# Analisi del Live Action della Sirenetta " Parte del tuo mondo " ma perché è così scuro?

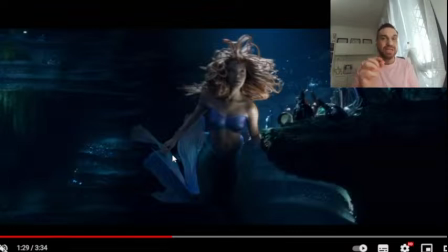Perché ovviamente noi siamo ancorati allo sfondo dipinto in 2D, tutto violaceo, bluastro, verdastro della versione originale. E io lo capisco e ci sta ed è fighissimo. Ma come scena, come live action, il voler creare questo crescendo man mano che il pezzo va avanti,
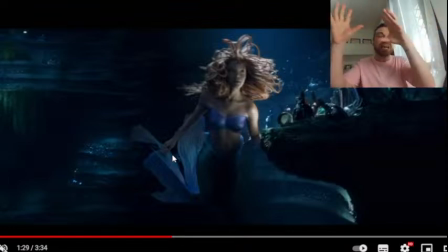partendo dall'oscurità e andando praticamente a muoversi a zigzag in questi punti specifici, è molto figo. E infatti adesso c'è un'altra cosa molto interessante che ho notato.
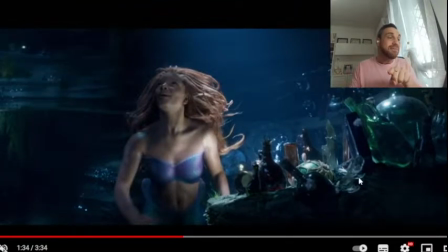Ok, lei vedete è illuminata e noi vediamo chiaramente una quantità specifica di oggetti.
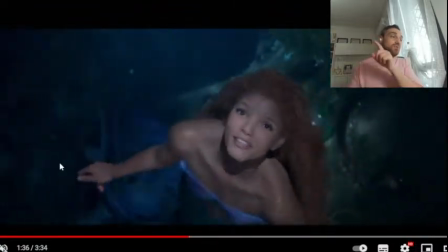Lei poi nuota ancora più su e di nuovo il trucchetto di prima.
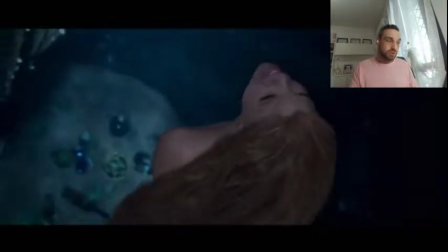Io illumino lei, poi illumino lo sfondo o scurisco lo sfondo in modo che rimanga sempre questo
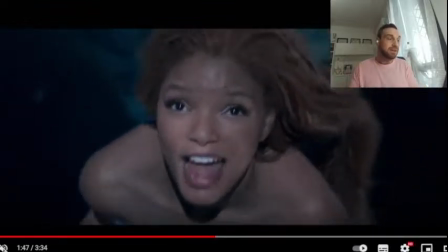contrasto luce e ombra per vedere sempre esattamente Ariel dove sta, ok?
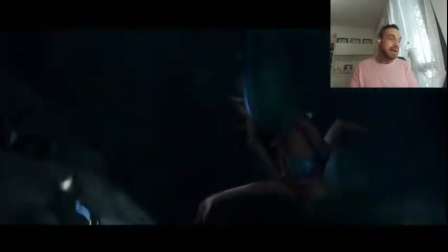E vabbè, poi lei nuota, c'è questa bella parte in cui scende e eccolo là.
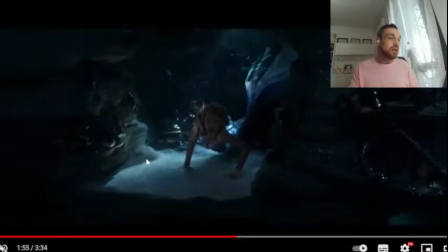Abbiamo un'altra volta il nostro piccolo palchetto, il nostro punto di attenzione dove lei si va a mettere.
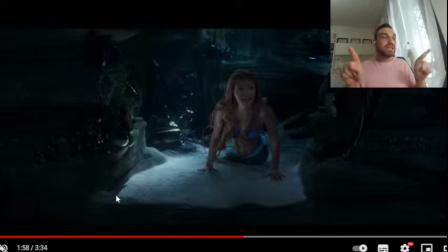E che cos'è questo punto? È una sorta di rientranza, una sorta di, come posso dire, braccio di foro nella pietra che che è una figata assurda perché crea proprio una sorta di cornice intorno ad Ariel ed intorno alla situazione, no?
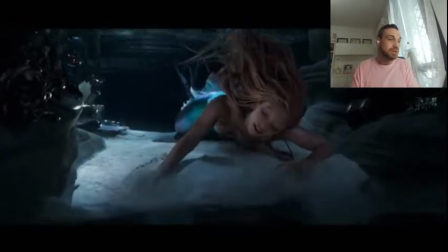Cioè noi abbiamo proprio questa specie di lei dentro questa specie di bolla in questo momento che non è altro che una struttura naturale della caverna stessa,
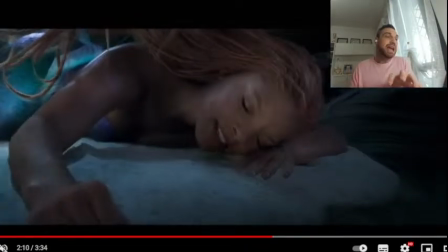ma che è efficace perché, ripeto, crea una sorta di mini set dentro al
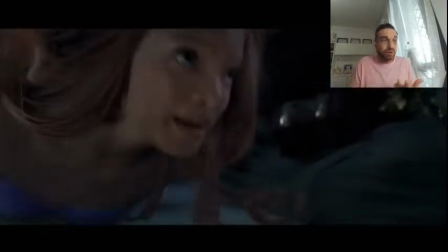set e questo ha ovviamente un risvolto anche economico,
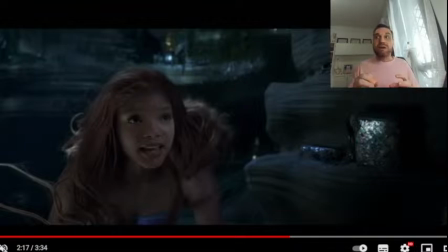proprio perché invece di andare a creare una roba che magari mi costa tantissimo, non so quanto potrà essere costata la produzione, la post-produzione di questa scena, ma invece di andarmi a creare una roba che mi costa non si sa quanto a livello di interazioni luminose,
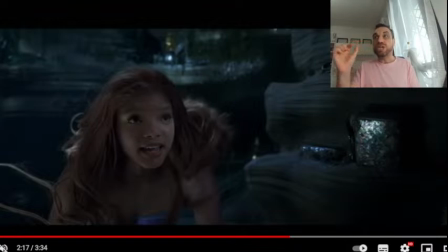di messa a fuoco degli oggetti, di calcolo, no? Dell'oggetto costantemente, io creo un effetto scenografico e allo stesso tempo me la vado a giocare però pure al risparmio perché dico vabbè ma tanto là non si vedrà mai perché ci abbiamo messo un punto d'oscurità in quell'angolo dell'antro,
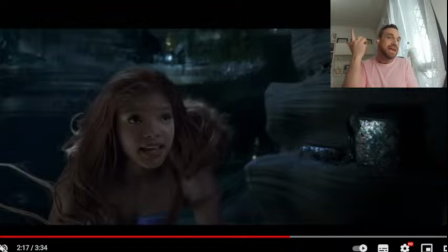metteteci due glitter che sbrilluccicano per far capire che ci sono gli oggetti, ma non ci mettete gli oggetti, quindi non perdete tempo a modellare gli oggetti, a posizionarli, a selezionarli, che quello ragazzi è tempo, è lavoro.
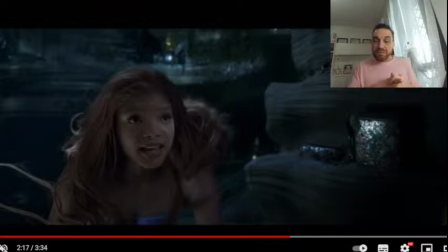Perciò io ripeto, è molto figo perché ha un preciso senso pratico del tutto.
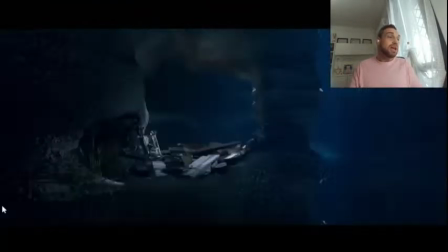E andiamo avanti, poi la nostra Ariel se la nuota ancora di più e man mano che sale, eccolo qui di nuovo per esempio,
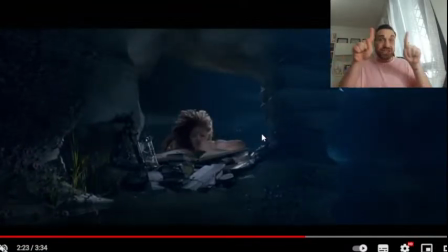l'abbiamo appena visto il trucco del cerchio per concentrare l'attenzione su quel determinato punto e la luce batte su quel determinato punto, vedete che intorno non si vede veramente bene, non si legge bene cosa c'è, cosa succede,
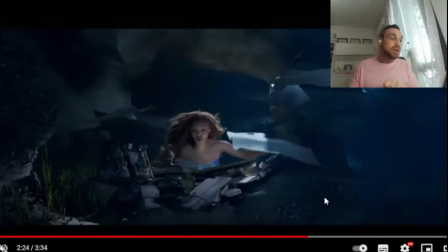ma il fatto che lei stia dentro al cerchio è a livello di
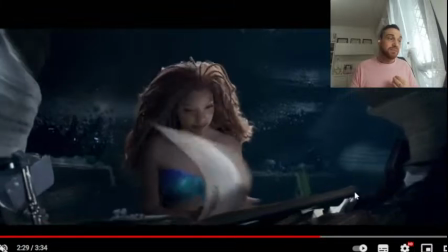composizione molto molto efficace, perché da una parte è realistico,
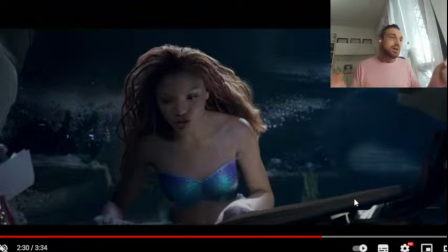ripetiamolo, sì, perché sta in una grotta sotto l'acqua, quindi va bene che un film, non le sirenette non esistono, eccetera, eccetera, però un minimo di interazione luminosa con un po' di senso logico della fisica della luce ce l'hanno voluto mettere. In più si risparmia, doppia convenienza,
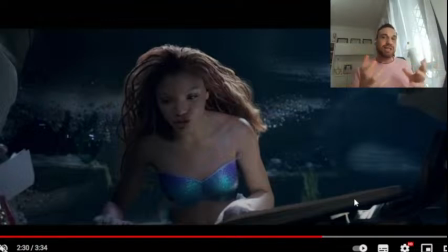crei un'immagine particolare, evocativa, misteriosa e allo stesso tempo spendiamo meno soldi.
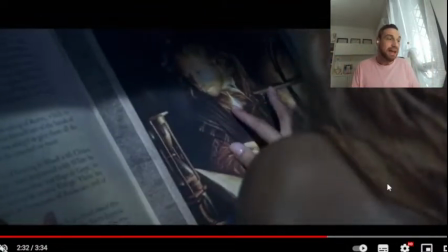Mi pare che facciamo due piccioni con una fava. E infatti vedete che pure sul libro, no?
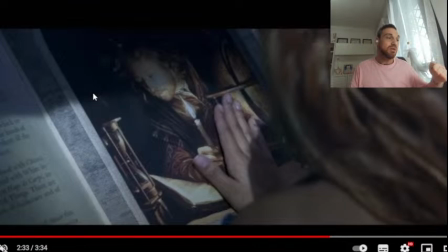C'è questo bel taglio di luce perché c'è la proiezione dell'ombra della, diciamo, struttura rocciosa, della formazione rocciosa, che ci mette in ombra il viso dell'essere umano e prende, pone l'accento solo sulla fiamma, che è il punto dove la canzone appunto va a battere,
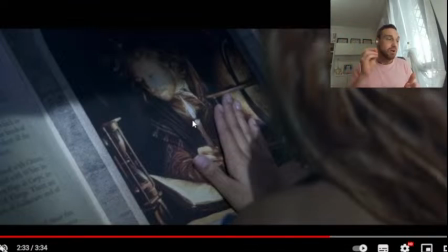dicendo appunto il fuoco brucia, il fuoco, come si chiama? Fuoco, sai, brucia appunto. Quindi è molto figo.
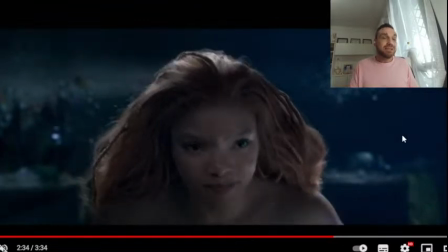È vero, non è tanto saturo, ma chi se ne frega, a me, ripeto, da adulto piace molto.
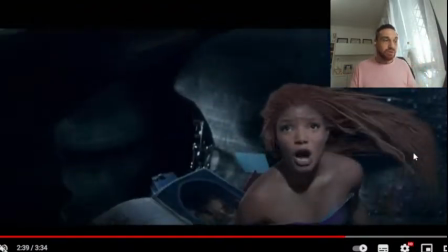Poi qua Ariel inizia ad incavolarsi perché lei è molto, in questo caso secondo me l'attrice ha fatto un buon lavoro a livello recitativo,
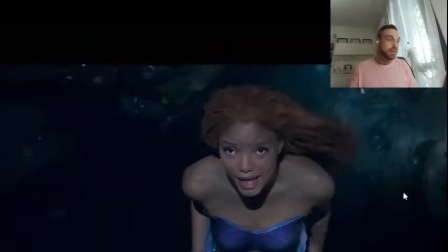non è vero che è monoespressiva, non è vero che non mostra tante emozioni,
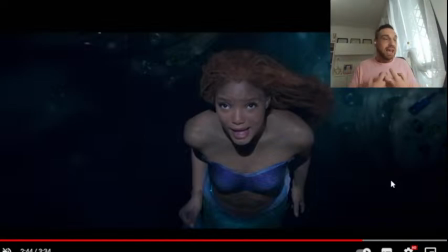secondo me le mostra e come, soprattutto in questa parte si vede che è coinvolta, si vede che quello che canta si capisce, ossia voglio vedere che cosa c'è di fuori,
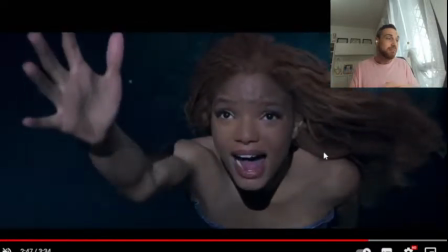lo vuole e mal sa di non poterlo volere e poi appunto abbiamo l'ultima scena molto molto bella,
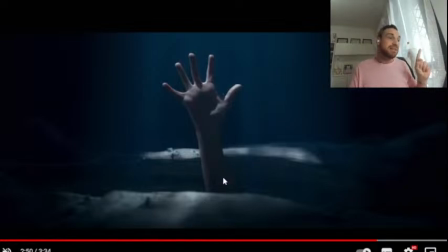molto figa, dove non si vede assolutamente niente se non la silhouette della mano e questo è molto, ripeto, teatrale, è molto drammatico, perché la scena in realtà non è divertente, non è drammatica.
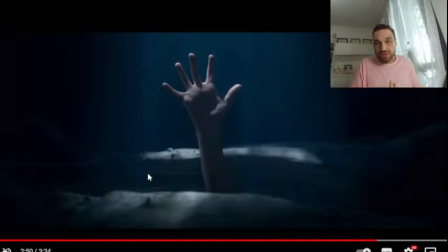Il taglio che hanno, secondo me, deciso di dare, ma che poi penso sia oggettivo, è che Ariel sta male. Ariel non è contenta manco per cavolo, di sta sotto l'acqua,
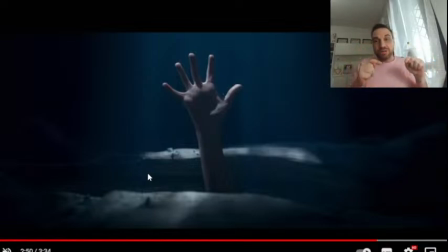vuole sapere che cosa c'è lassù e poi nel mentre vi ricordo che la scena è oscura perché se sta a fa notte, perché su è notte, quindi passiamo da una situazione pseudo pomeridiana, tardo pomeridiana al notturno e se non lo sapete ve lo dico io.
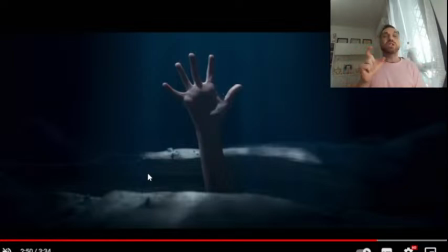Non è sbagliato questa transizione giorno-notte incredibilmente brusca perché nei pianeti, nei paesi tropicali, il passaggio,
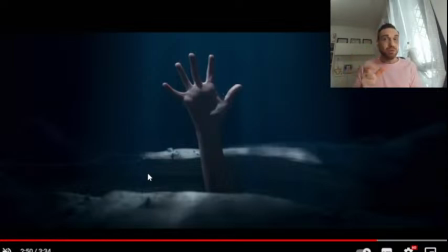l'alternanza alba e tramonto è molto veloce, è velocissima, è molto brusca, proprio perché sono su una linea, appunto, diciamo, non dell'equatore, però sono su una linea delle coordinate, diciamo, terrestri,
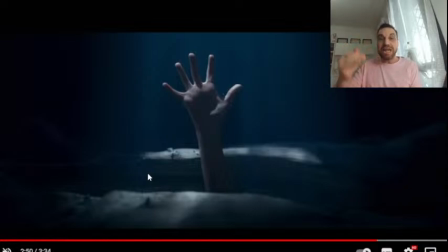in cui proprio l'inclinazione della luce del sole è netta, è troncata, è un po' come dire in Finlandia, in Antartide ci stanno 6 mesi di giorno e 6 mesi di luce proprio per l'inclinazione dell'asse terrestre.
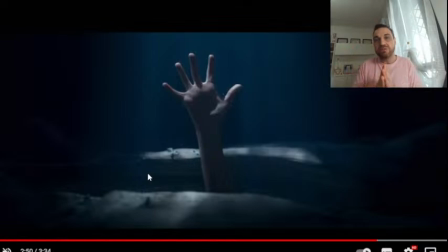Ecco, ai Caraibi, dove si suppone che sia ambientato il film, perché non viene specificato nel film che è ambientato in Sardegna, ma ti viene fatto credere che siamo in una situazione pseudo-caraibica, beh, ai Caraibi il passaggio giorno-notte è molto veloce, è molto brusco, può avvenire in una manciata di minuti esattamente come nel video.
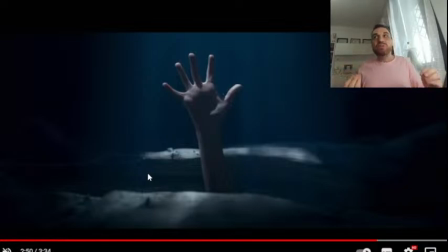Quindi il fatto che si passi da questo pseudo tardo pomeriggio bluastro illuminato alla notte, che dà senso poi alla scena con la mano così, che è così scura e così buia, ha perfettamente senso,
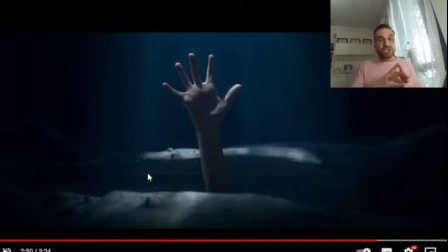si va ad amalgamare perfettamente con la drammaticità del testo, perché Ariel alla fine dice che non gli sta bene, sta nel mare e vuole essere parte del mondo degli umani, non è contenta, non è allegra. Se poi Glen Keane nella versione degli anni 90, 80, fine 80,
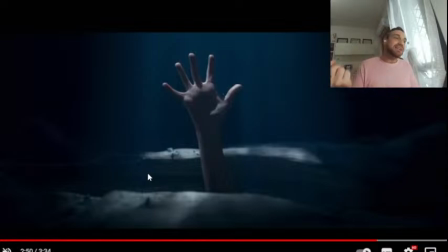l'ha animata in quel modo grazioso, che lei fa tanti sorrisi, tante piroette, gioca con Flounder. Quello è perché il media, ovviamente, dell'animazione, prima di tutto si rivolgeva, penso, a un pubblico più giovane, ma poi era più scanzonato, più allegro.
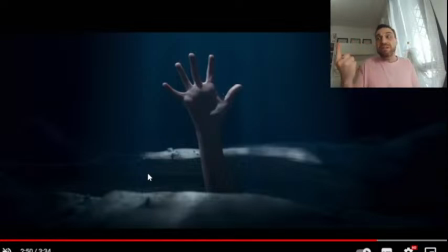Questo è molto più maturo, è molto più adulto, ma perché fondamentalmente i remake parlano agli adulti, parlano ai trentenni, parlano ai quarantenni, quelli che si sono visti i film originali da bambini al cinema,
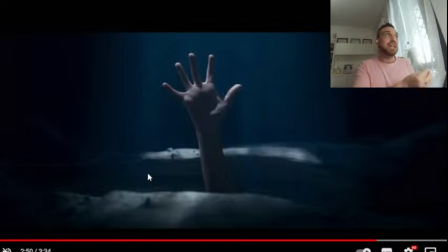proprio perché tra il media dell'animazione e il media del live action, se io dovessi andare a puntare su un pubblico di bambini, rifarei i film in CGI come remake, non li farei in live action. Il live action, secondo me, è proprio perché l'attore deve puntare veramente a parlare
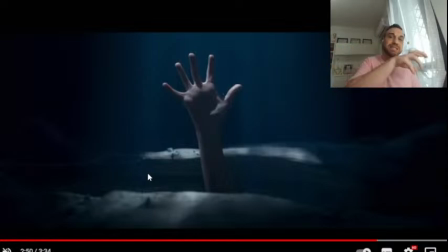agli adulti, che poi saranno loro a portarsi i figli al cinema. È tutta una mossa commerciale, regà.
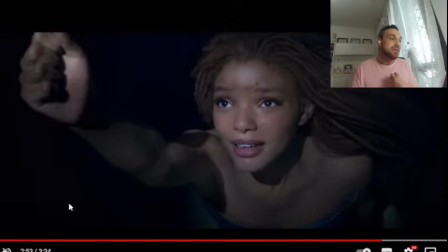Però vi posso dire, guardate che bello, è drammaticissimo, è bellissimo.
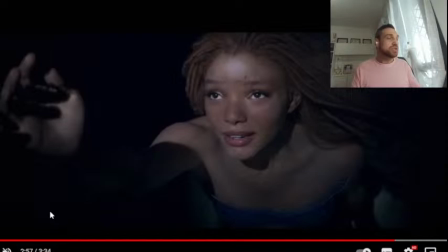Noi rimaniamo comunque concentrati su Ariel per tutto il tempo.